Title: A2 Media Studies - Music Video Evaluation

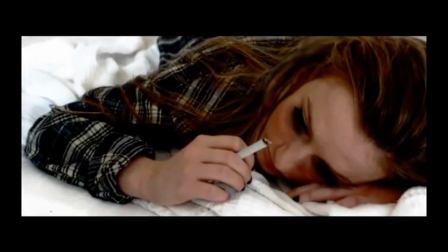4:21 This allows the audience to recognise Sally when they see her on the promotional poster and digipack once they have seen the music video, which persuades them to buy the album.
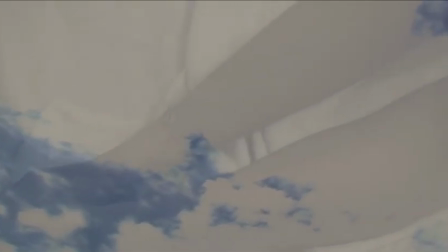4:30 I used voyeurism within my own music video by addressing the attractive female in little clothing, making her appealing to the audience, whether it was male or female.
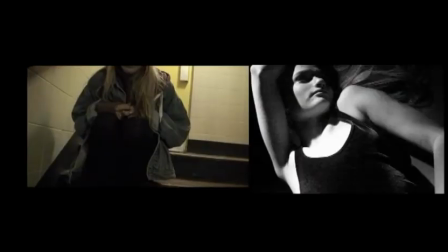4:39 Also, the camera angles that I used in my music video and ancillary products,
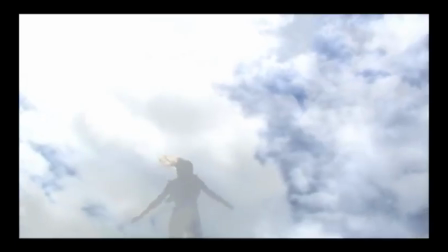4:43 such as high angle and close-ups, complement her figure and pretty face, engrossing the audience into the video.
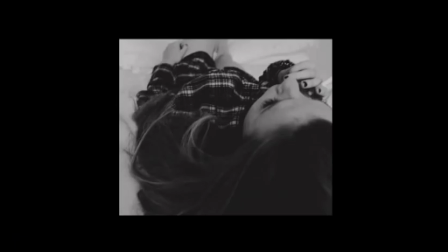4:49 My main production and my ancillary text form a coherent promotional campaign,
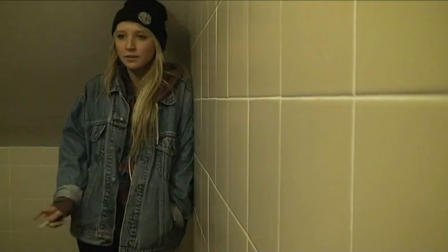4:54 as my star is consistently seen as a star image throughout the music video and both promotional poster and digipack.
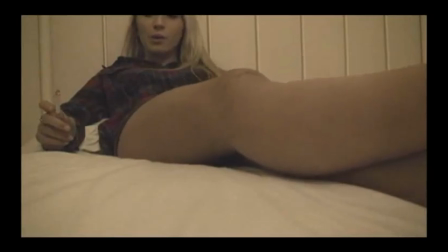4:59 For example, her persona she portrays in the music video is seen as innocent, with a sense of depression in stages of the video.
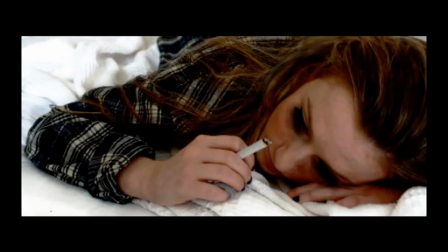5:06 Therefore, in my ancillary products, Sally is evoking this depression by smoking. For other parts of the digipack, I photographed vinyl.
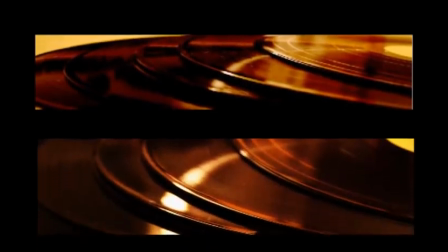5:13 I done this because I believe indie rock music is real. Therefore, I think vinyl determines where real music comes from.
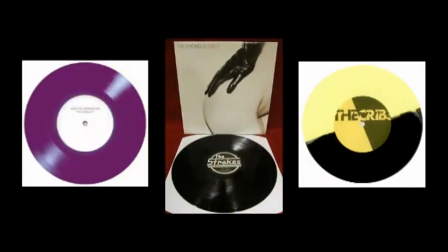5:20 Also, the indie rock genre is very popular to the modern day subculture. Therefore, the use of vinyl attracts the audience.
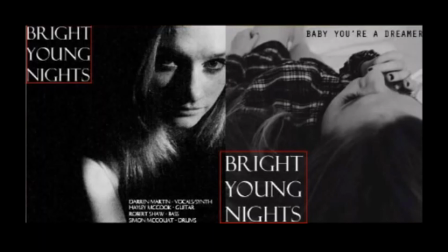5:26 On both the digipack and promotional poster, I advertised the band name Bright Young Nights very clearly.
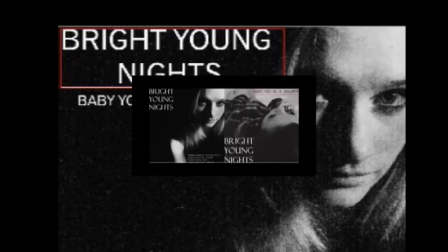5:32 This was so the audience were able to see, recognise and remember the name of the band. I also highlighted the album in the single title, Baby You're a Dreamer.
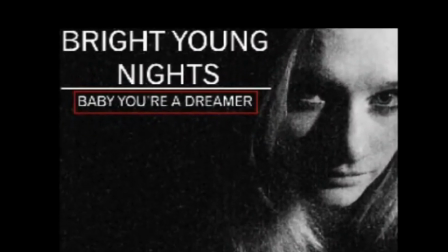5:40 And as this is also the chorus in the music video, it is forming a relationship between my ancillary products and my music video. The media technology that I used when creating my advanced portfolio progressively excelled as I worked further on it.
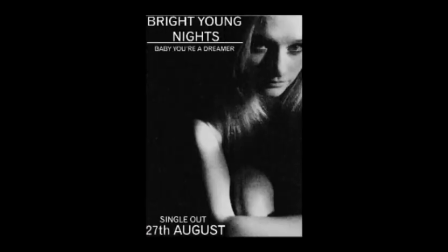5:53 Once I'd researched and got the ideas for my own digipack and promotional poster, I used a stills camera to capture my photographs of Sally.
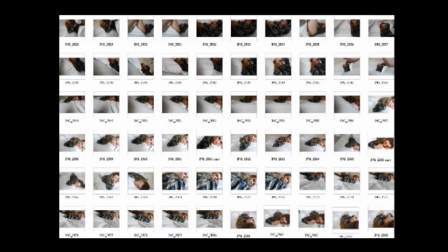6:01 I'd done several different photo shoots, so I was able to get a variety of different photographs.
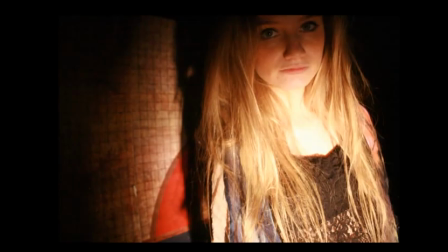6:06 One shoot I went on with Sally, I used chiaroscuro lighting when photographing in the studio.
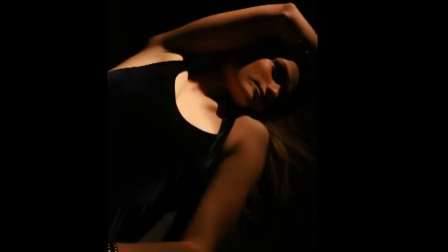6:11 I did this so I could make a mysterious effect, so I was able to create a coherent response between my music video and my ancillary products.
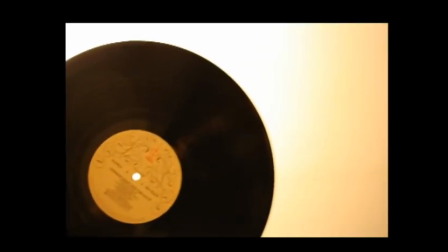6:18 Another photo shoot that I used the stills camera for was when I photographed the vinyl records.
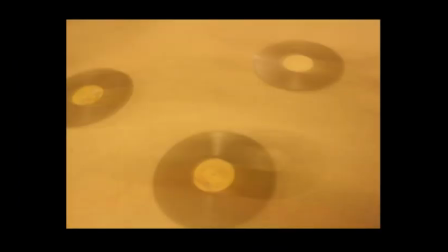6:23 When photographing these, I used a slow shutter speed to create a different and more creative effect.
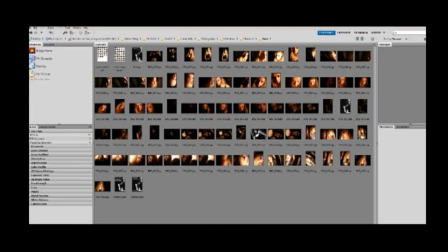6:29 Once I photographed and was happy with my outcomes, I then uploaded all of my photographs to Adobe Bridge, which I could then work with Adobe Photoshop from that program.
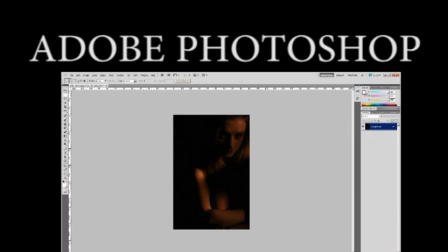6:38 I selected my best images and edited them to make them a lot more interesting and appealing to the audience.
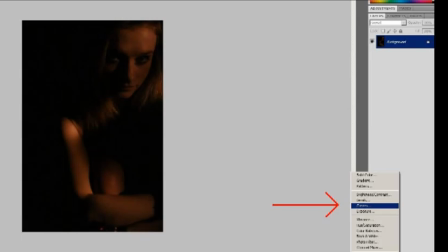6:43 I started with tools such as changing the curves and then began to experiment by changing photographs to black and white,
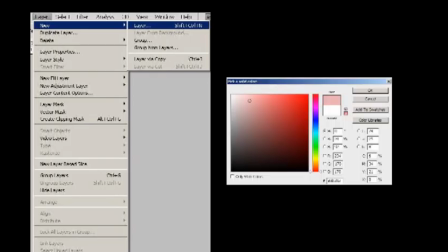6:49 adding more layers so I could add a solid colour and bring down the opacity.
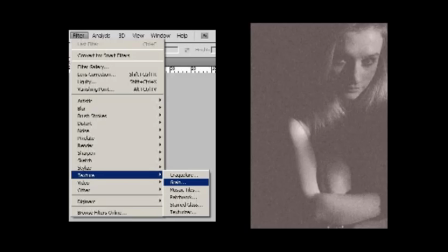6:53 I used a grained filter which allowed me to create a mysterious effect that I set out to achieve.
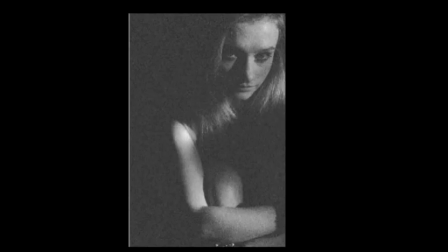7:00 Therefore, I needed to turn this photograph into a promotional poster.
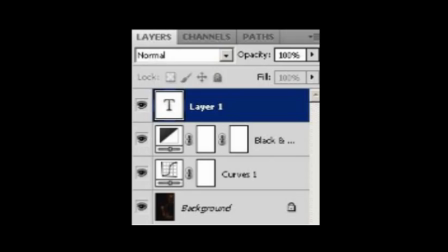7:03 I did this by adding different text layers to inform the audience on the name of the band and album.
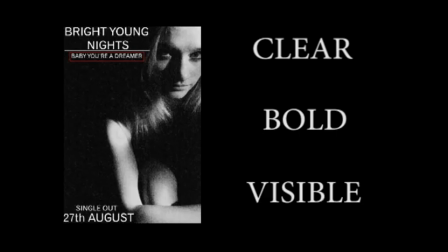7:10 I made sure this writing was clear, bold and visible to the audience, as it is a very crucial part when advertising the band.
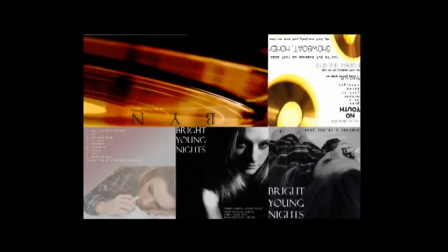7:16 When creating my digipack, I also used Adobe Photoshop. I began with making a new page with international paper at an A3 size.
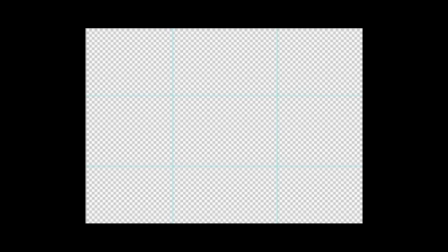7:25 I ensured the page was landscape and added ruled lines so I had an outline of 6 different boxes.
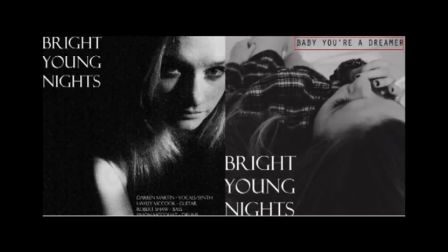7:31 I also used text layers to add the album and song names and lyrics from different songs.
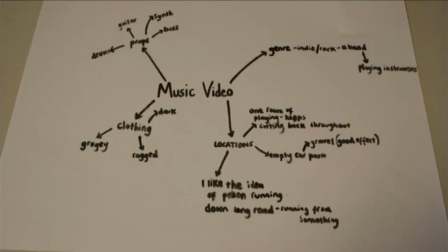7:36 I began to plan my music video. I did this by hand and created a brainstorm of different ideas that I had.
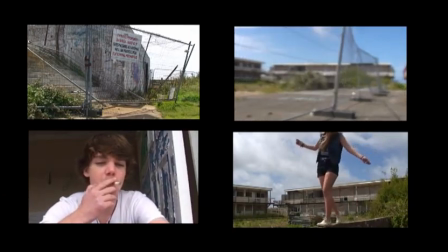7:42 Once I decided all of these, I went on my first filming shoot with Sally and Blake.
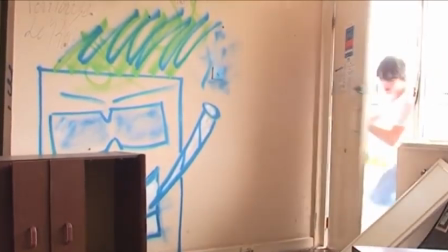7:47 I used a filming recording camera. For some shots I used a handheld camera, such as when I am following Blake's actions.
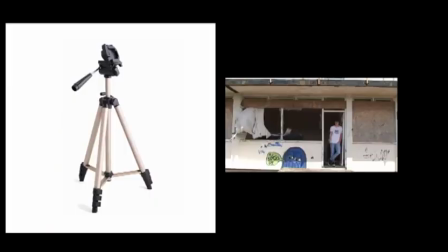7:54 This was because I wanted to create a more personal relationship between the audience and Blake. I also used a tripod for other shots, such as establishing and full shots.
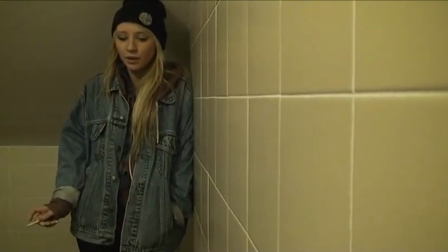8:03 Some other film locations were some such as a car park and Sally's bedroom.
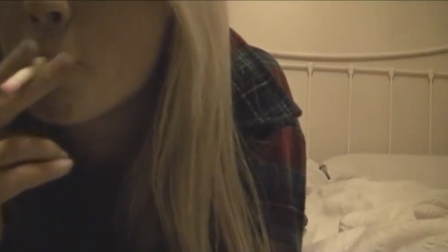8:07 I used a lot of low-angle shots for the bedroom location to evoke Sally's depression and innocence.
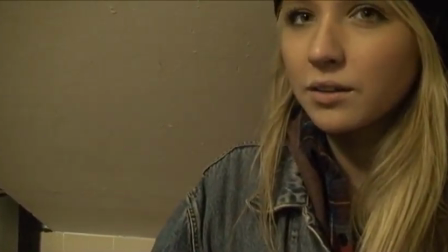8:12 For the car park location, I used full shots, especially when you see Sally walking away from the camera,
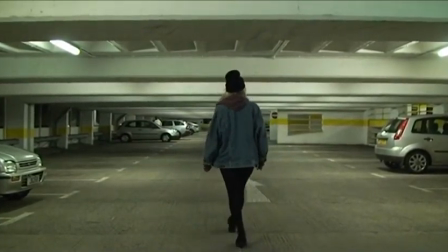8:18 and as my aim was to show Sally leaving Blake and the relationship at this point, the full shot is now evoking her strength and power.
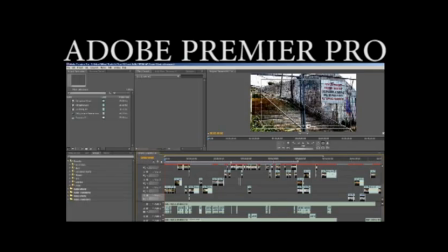8:25 After filming at the different locations, I began to edit my footage by using Adobe Premiere Pro.